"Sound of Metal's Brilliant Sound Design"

It's extremely aggressive, it's really intense sound, and then the second you get away from that, it cuts to
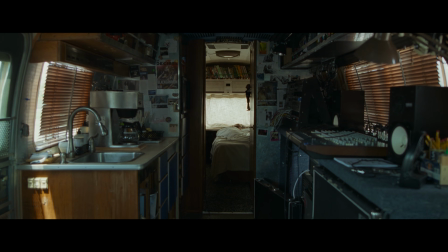[4:12]
a peaceful morning inside of basically a camper out in the middle of a parking lot. Using that kind of contrast, just in perspective changes, really draws your attention to how loud something is or how aggressive something is,
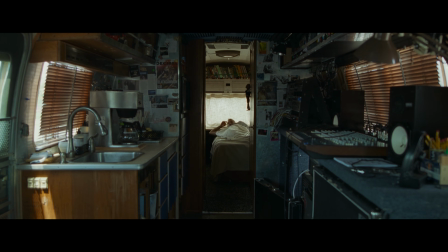[4:25]
and then gives you a point of reference that's totally separate from what that was just like. So it guides the audience's attention very effectively.
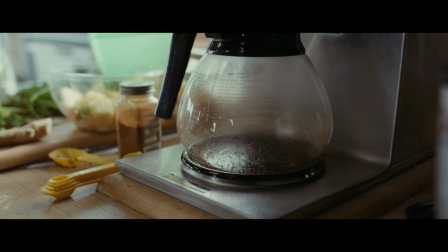[4:32]
That contrast between the loud concert and the quiet environment the next day makes us more aware
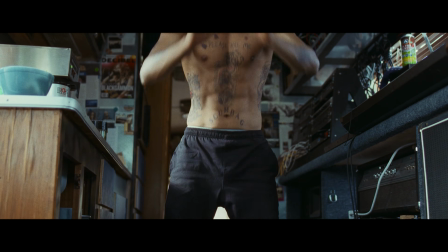[4:38]
of the sound in the camper and Ruben's environment without drawing too much attention to the sound design itself.
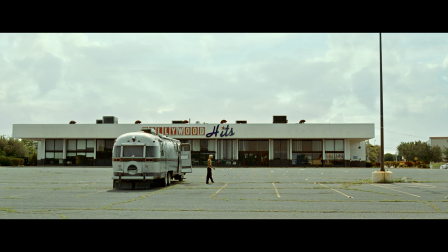[4:45]
You have all of these little subtle details of the birds outside. The atmospheres feel just a little bit more pristine, and even down to the Foley or the production recordings of a blender going in the morning, and all the little details of the Foley as the characters move around the trailer itself.
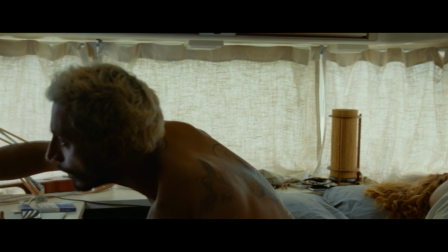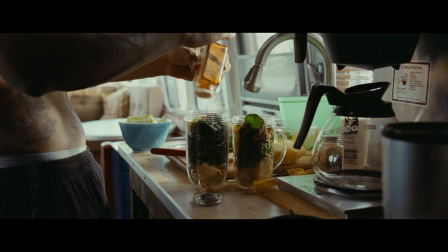[5:11]
It's all the stuff that you wouldn't ordinarily think of.
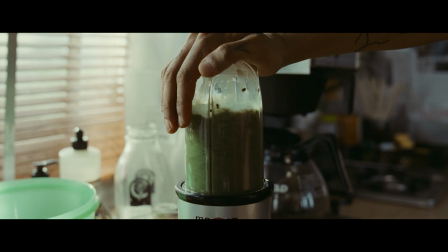[5:17]
Drawing our attention to these sounds is important because it increases our awareness of their absence the next day as Ruben begins to lose his hearing. The same idea can be applied when you're switching back and forth between perspectives from the,
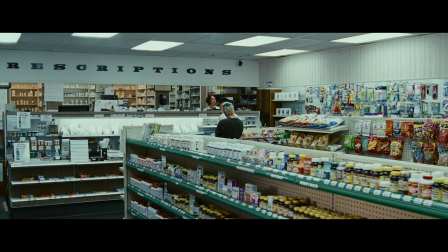[5:35]
normal perception of the world around you.
It's probably a 2 out of 10 in terms of his hearing.
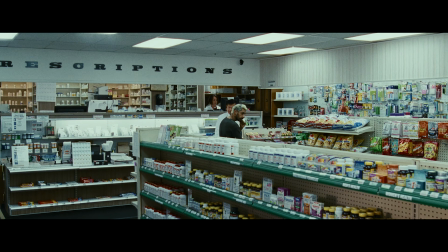[5:43] He's having trouble even communicating with me.
Versus what it's like to perceive those same things without being able to hear them.
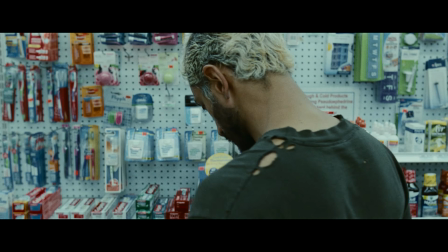[5:54]
Having that contrast makes the starkness of silence that much more intense and that much more heavy.
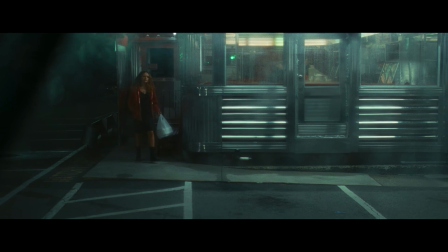[6:00]
The film spends a lot of time inside Ruben's auditory perspective at the beginning,
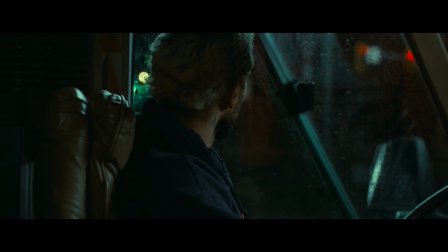[6:05]
often tying these moments to more subjective shots that place us inside Ruben's perspective visually.
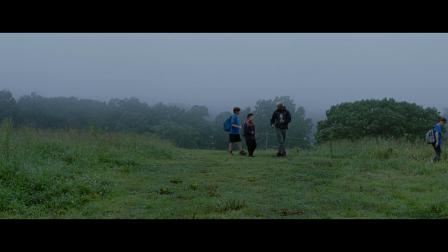[6:10]
But as the story moves along, more time is spent back in the auditory perspective of full hearing, and the film only uses Ruben's auditory perspective for emphasis.
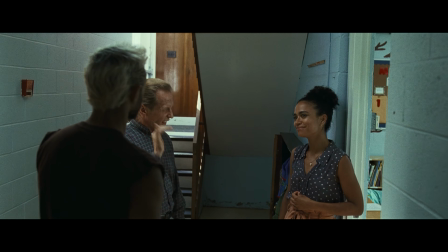[6:22]
But because the film returns mostly to the perspective of full hearing during Ruben's stay at the deaf community,
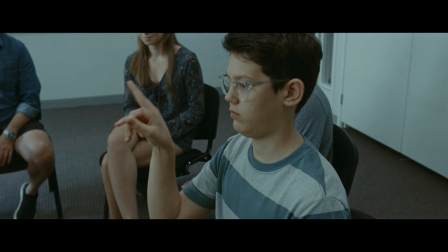[6:32]
there are lots of scenes with no dialogue or music.
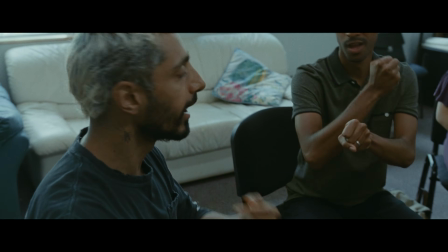[6:37]
And because of that, the sounds from the environment and the movements of the characters take more of a center stage than they would in most films. The sound team did a really effective job with this film in the quiet and subtle moments because, from a technical perspective, once you start taking away music, you take away a lot of, over-the-top action stuff. Sonically, there's not really a whole lot to hide behind. So you better make sure that your production sound is really clean. You don't have any traffic. You don't have anything that isn't going on in picture to distract. And you have to make sure that all of the background layers of sounds, from the birds outside to maybe the creaking of the old house,
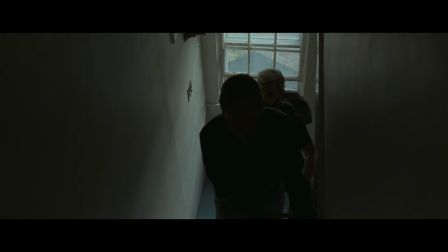to the wind coming through maybe a drafty point, a window. All of those little details need to be exactly right. One of the hardest balances to find in those moments is how loud you play certain Foley movements. Even the smallest, most delicate cloth movements, if you don't hear those to a degree, a film sounds lifeless, and you don't notice it until it's not there.
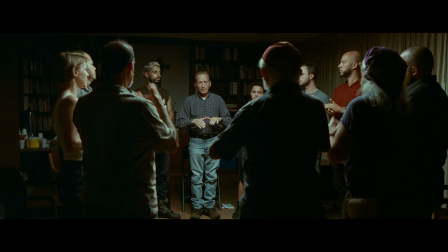[7:56]
So during these scenes, when you have a whole group of people not talking, they're just signing to each other,
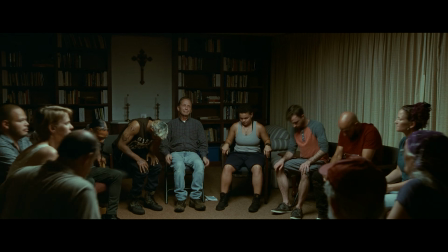[8:05]
the Foley of cloth movement, the Foley of the actual sound of your hands.